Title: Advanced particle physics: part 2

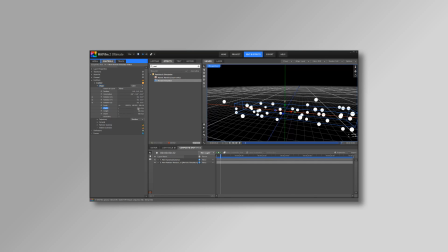0s
In the previous tutorial I looked at the creation of the core particle effects, in terms of its primary behaviour and appearance.
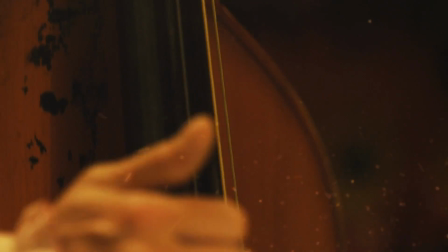6s
Go check that out if you haven't already. In this tutorial I'll be taking things a step further, looking at how I created the interaction with the instruments.
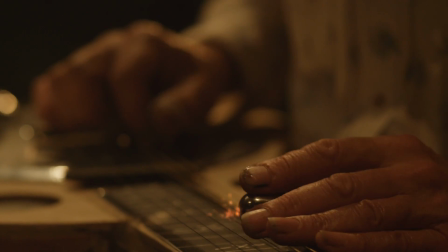14s
Let's start off with this shot, which features a guitar thing, a flat guitar.
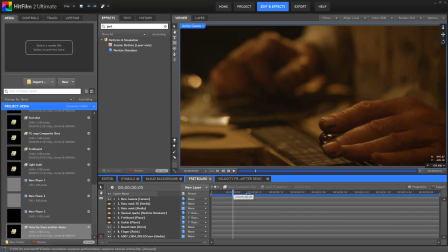20s
Is it a zither? What even is a zither? Thither? Let's just agree that it makes noises. What, do I look like a I've got a couple of points here, one to track the general movement of the shot, and one to track the movement of the musician's hand.
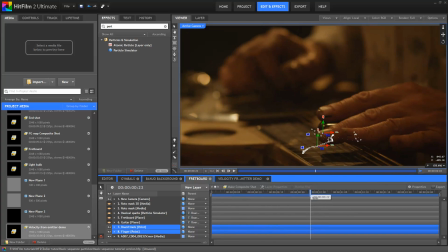33s
You can see them here working together. It's a relatively simple shot in terms of movement, so I didn't really need to do much more tracking than this. The particle simulator layer was parented to the background track. This ensures that as the shot moves, the entire particle layer moves with it.
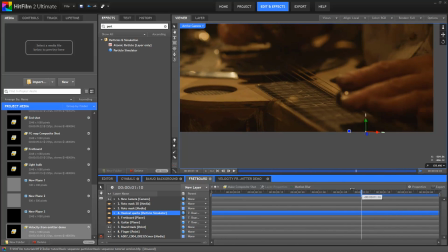50s
In the previous tutorial, I showed how to use a cube emitter to create particles over a large area.
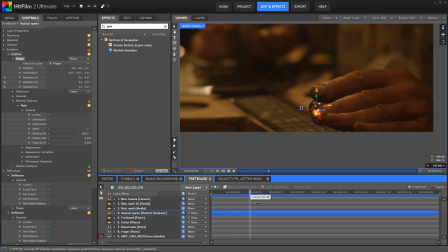56s
For this shot, the emitter was a point emitter, which was parented to the hand track.
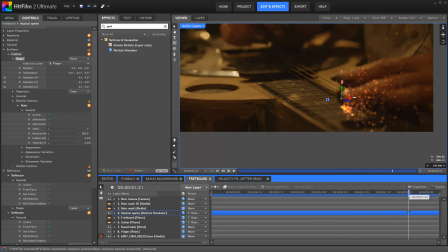62s
So, as the musician's hand moves around, the emitter keeps pace.
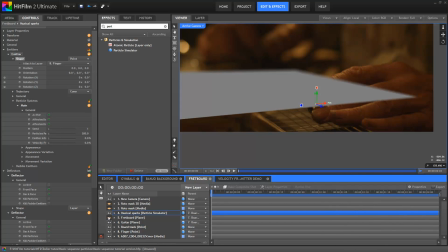66s
A couple of planes were added and positioned in 3D space to represent the surface of the instrument. As you can see, their placement was fairly loose, but for this shot they didn't need to be completely accurate.
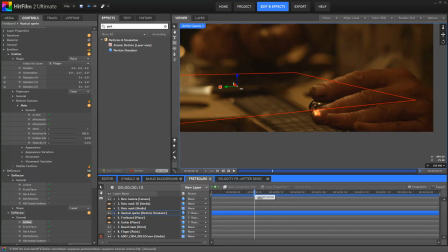85s
Deflectors were then added to the particle simulator and linked to the planes. The forces were approximately the same as in part one of this tutorial,
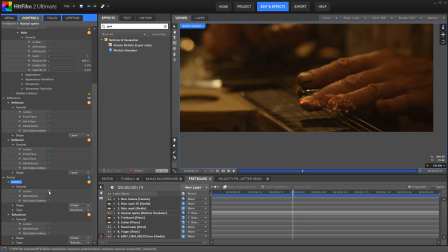93s
a combination of a direction force for gravity and a turbulence force to create the random movement of the dust.
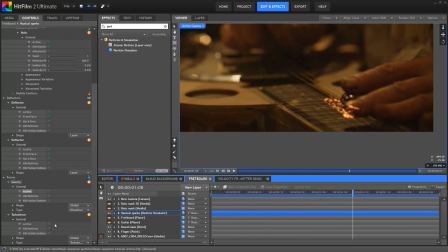99s
The great thing about using forces and deflectors is that once you've got them set up, you You can continue tweaking your particle effect, and everything will be updated to work with the deflectors and forces. For all of these shots, there were two properties that were manually keyframed, and which added hugely to the overall look.
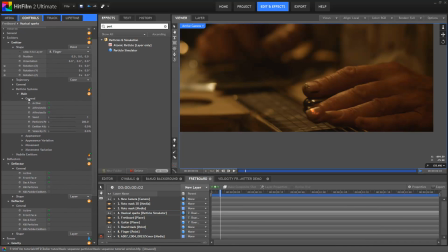116s
Firstly, in the particle system's general group, there's the Particles Per Second property. Note that you have to go into the particle system itself's general group. The Emitter General Group and the Layer General Group have different properties.
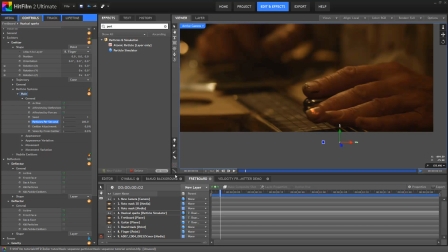130s
This property affects how many particles are created each second. hand. By keyframing this property, you can then create some nice effects.
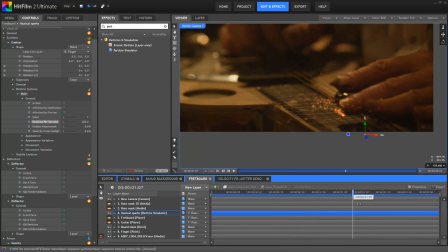137s
For example, in this shot I wanted it to look like the friction between the strings and the musician's hand was generating the sparks. If the particles were pumping out at a constant rate, it just didn't look right.
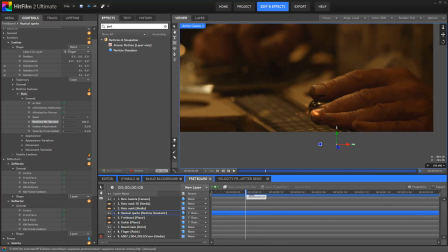148s
You can see here, it just looks like he's got a particle hose attached to his finger, rather than his finger actually causing the particles. So if I switch keyframing on, I can then go through the shot, gradually adjusting the number of particles being created did, based on the movement of the musician's hand.
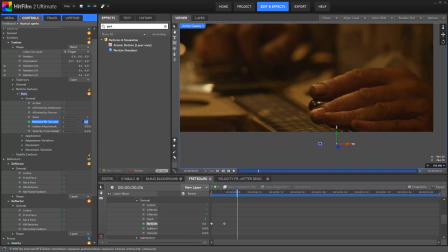165s
So when his hand moves more, I ramp up the number of particles, as in stick it way up to 1000 or above, but then I'll drop it down again when his hand pauses or slows down. This way it looks like there's a direct relationship between the movement of the musician's hand and the particle creation,
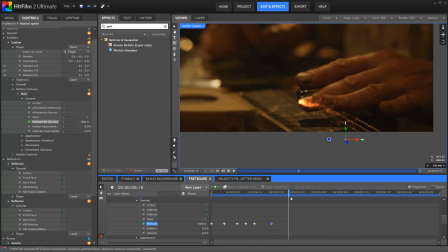183s
which for the viewer is an inherently exciting thing to see. It makes the particles reactive, which in turn makes them feel more real. That's often the key to any visual effects shot. If you can get a fully CG element to appear to interact with the physical part of your shot,
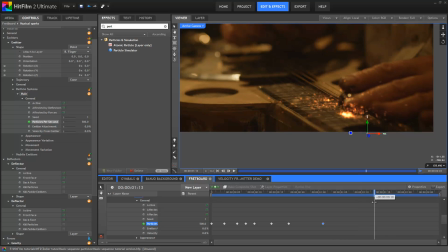199s
the audience will probably buy it, even when it's something as abstract as these particles in this shot.
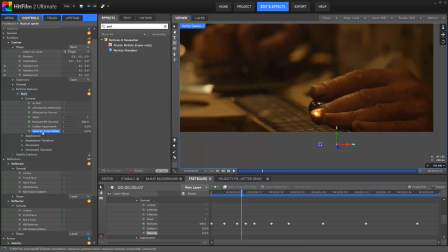204s
Next up I'm going to look at the VelocityFromEmitter property. To do this, let's jump into a new composite shot as it will be easier to see what's going on.
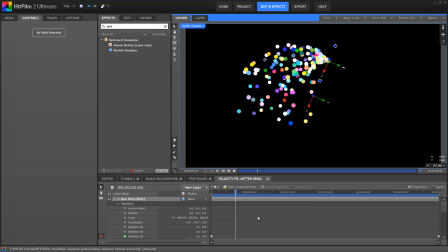213s
Okay, so here I've got a particle simulator and a 3D point. The emitter I've parented to the 3D point, and then I've moved it off to the left.
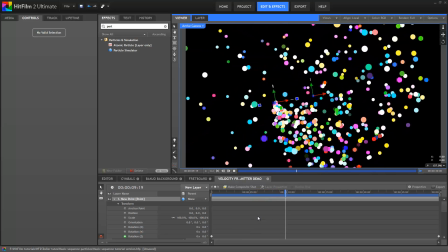221s
This means that when I rotate the point, the emitter goes round in a neat circle.
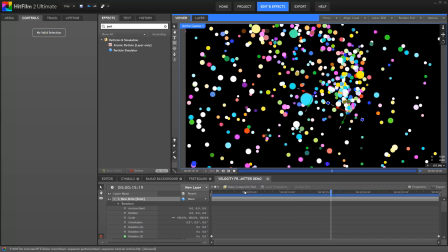226s
As you can see, I've also set it up so that each particle is a completely different colour, which makes it easier to see exactly what's going on.
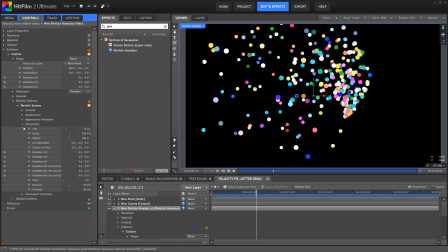234s
Currently I've got the particle movement set to 100. As you can see, particles are spawned and then move away from their original position, as you'd expect.
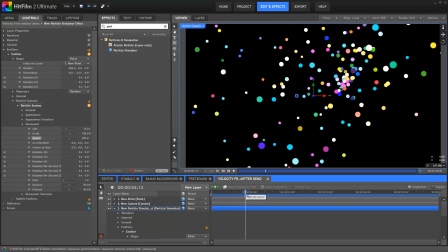242s
Increasing the particle speed makes them fly off faster.